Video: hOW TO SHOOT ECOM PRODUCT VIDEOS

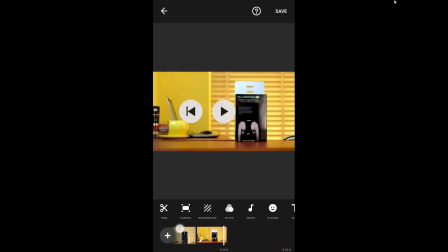24:48 And then this is where we now add text, right? we now add text saying, okay, hey, come and buy this product, or click below to order, and all of that.
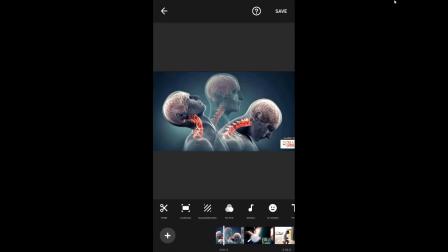25:00 So I'm going to run this as quickly as possible, right? So the first thing I'm going to do is I'm going to change my canvas.
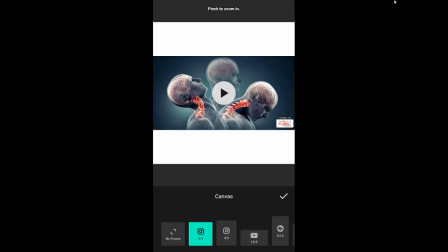25:07 I want the video to be square, so it's square. That way I have white and black up, so I can add text on it.
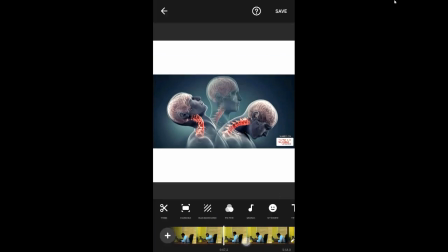25:15 So once that's done, you can see the rest of the video has that white bar on top, right? So I'm going to use this one, and I'm going to add a text to it. I'm going to say,
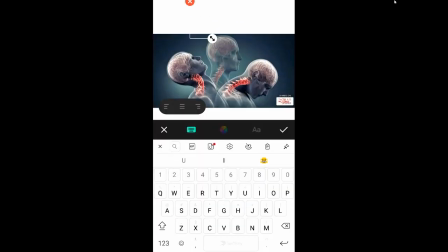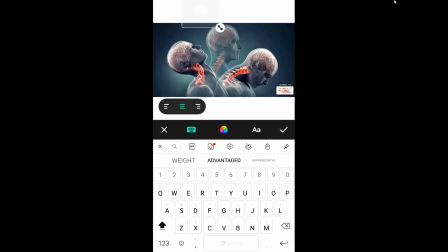25:32 so I'm going to put a headline that's going to get people's attention. So I said there, your head
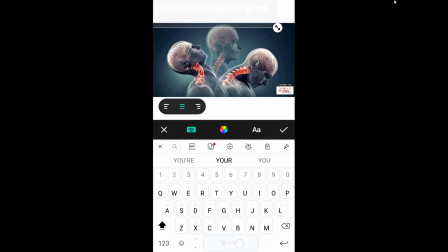25:51 is damaging your spinal cord.
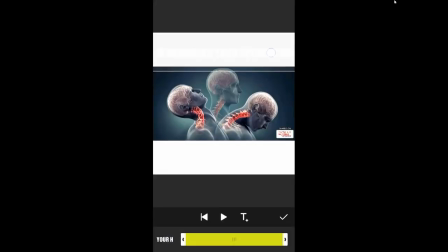26:06 Okay, so I'm going to change the color
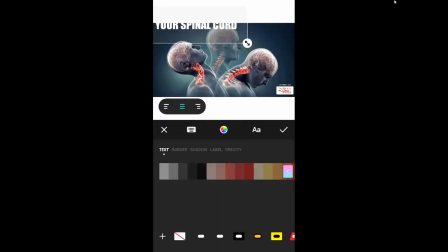26:12 to
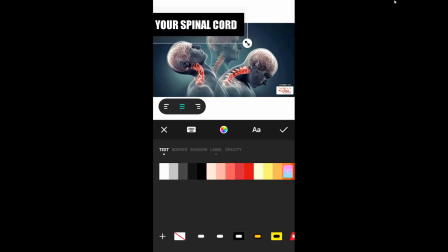so that's my headline. Now, this headline is going to cause a lot of curiosity. So if you read this, you wonder, how is my head damaging my spinal cord, right?
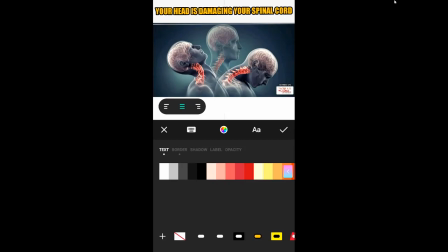26:32 And that's the whole idea. You want to get people's attention. So they said, your head is damaging your spinal cord.
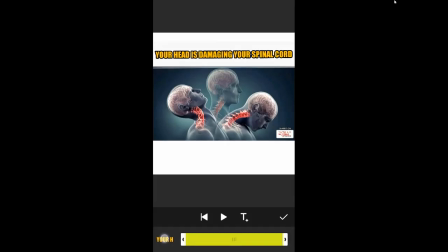26:37 Then I could come under here and say, and add another one and say, and you
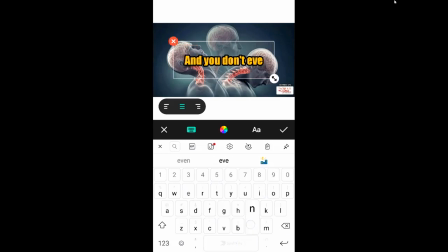26:46 don't even know it.
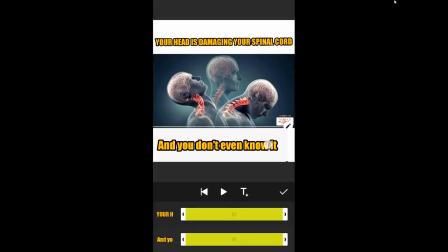26:53 You see that?
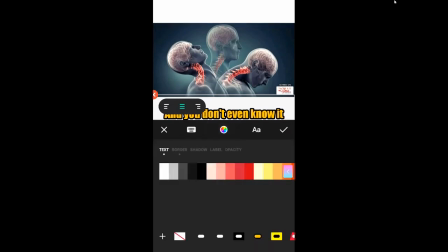26:54 So I can make this one darker, maybe make it red so that it looks okay.
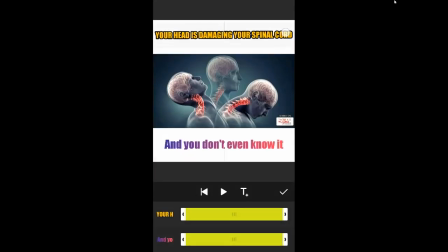27:03 So you can see that your head is damaging your spinal cord and you don't even know it. And then I put this image. Now this is the first thing the person is going to see once he scrolls into, right?
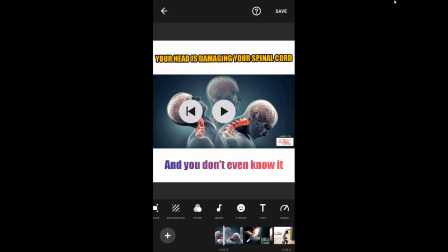27:15 And instantly your curiosity will be aroused. Like, how is your head? You can see the person's head bending. So I've just given you a clue that the head is bending forward. But I will now explain further, right? So this is where you can either do this with a voiceover, or you actually type in text showing what's happening.
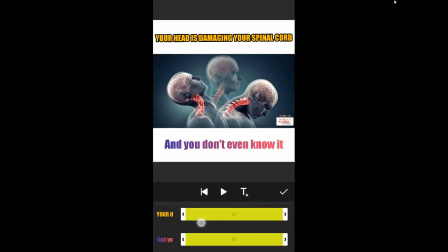27:33 So from here, I'm going to reduce this text to about there. Okay, it's about there. And same thing with this one.
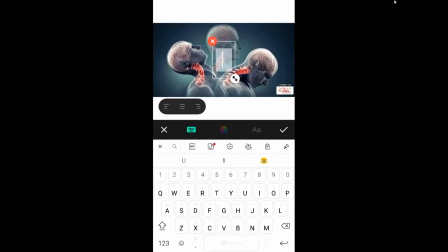27:51 And we're going to add another one, and then we'll start to explain what's going on here.
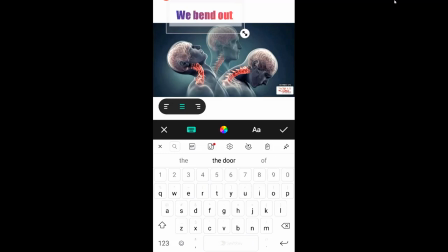28:10 Bend our heads when we use our smartphones.
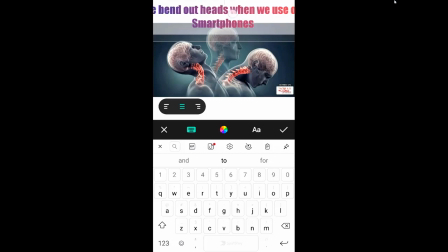On computers.
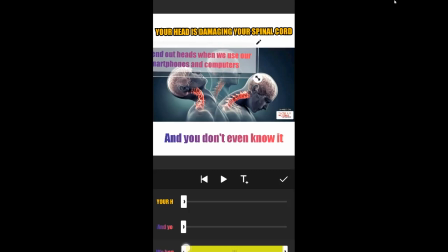So you can see that.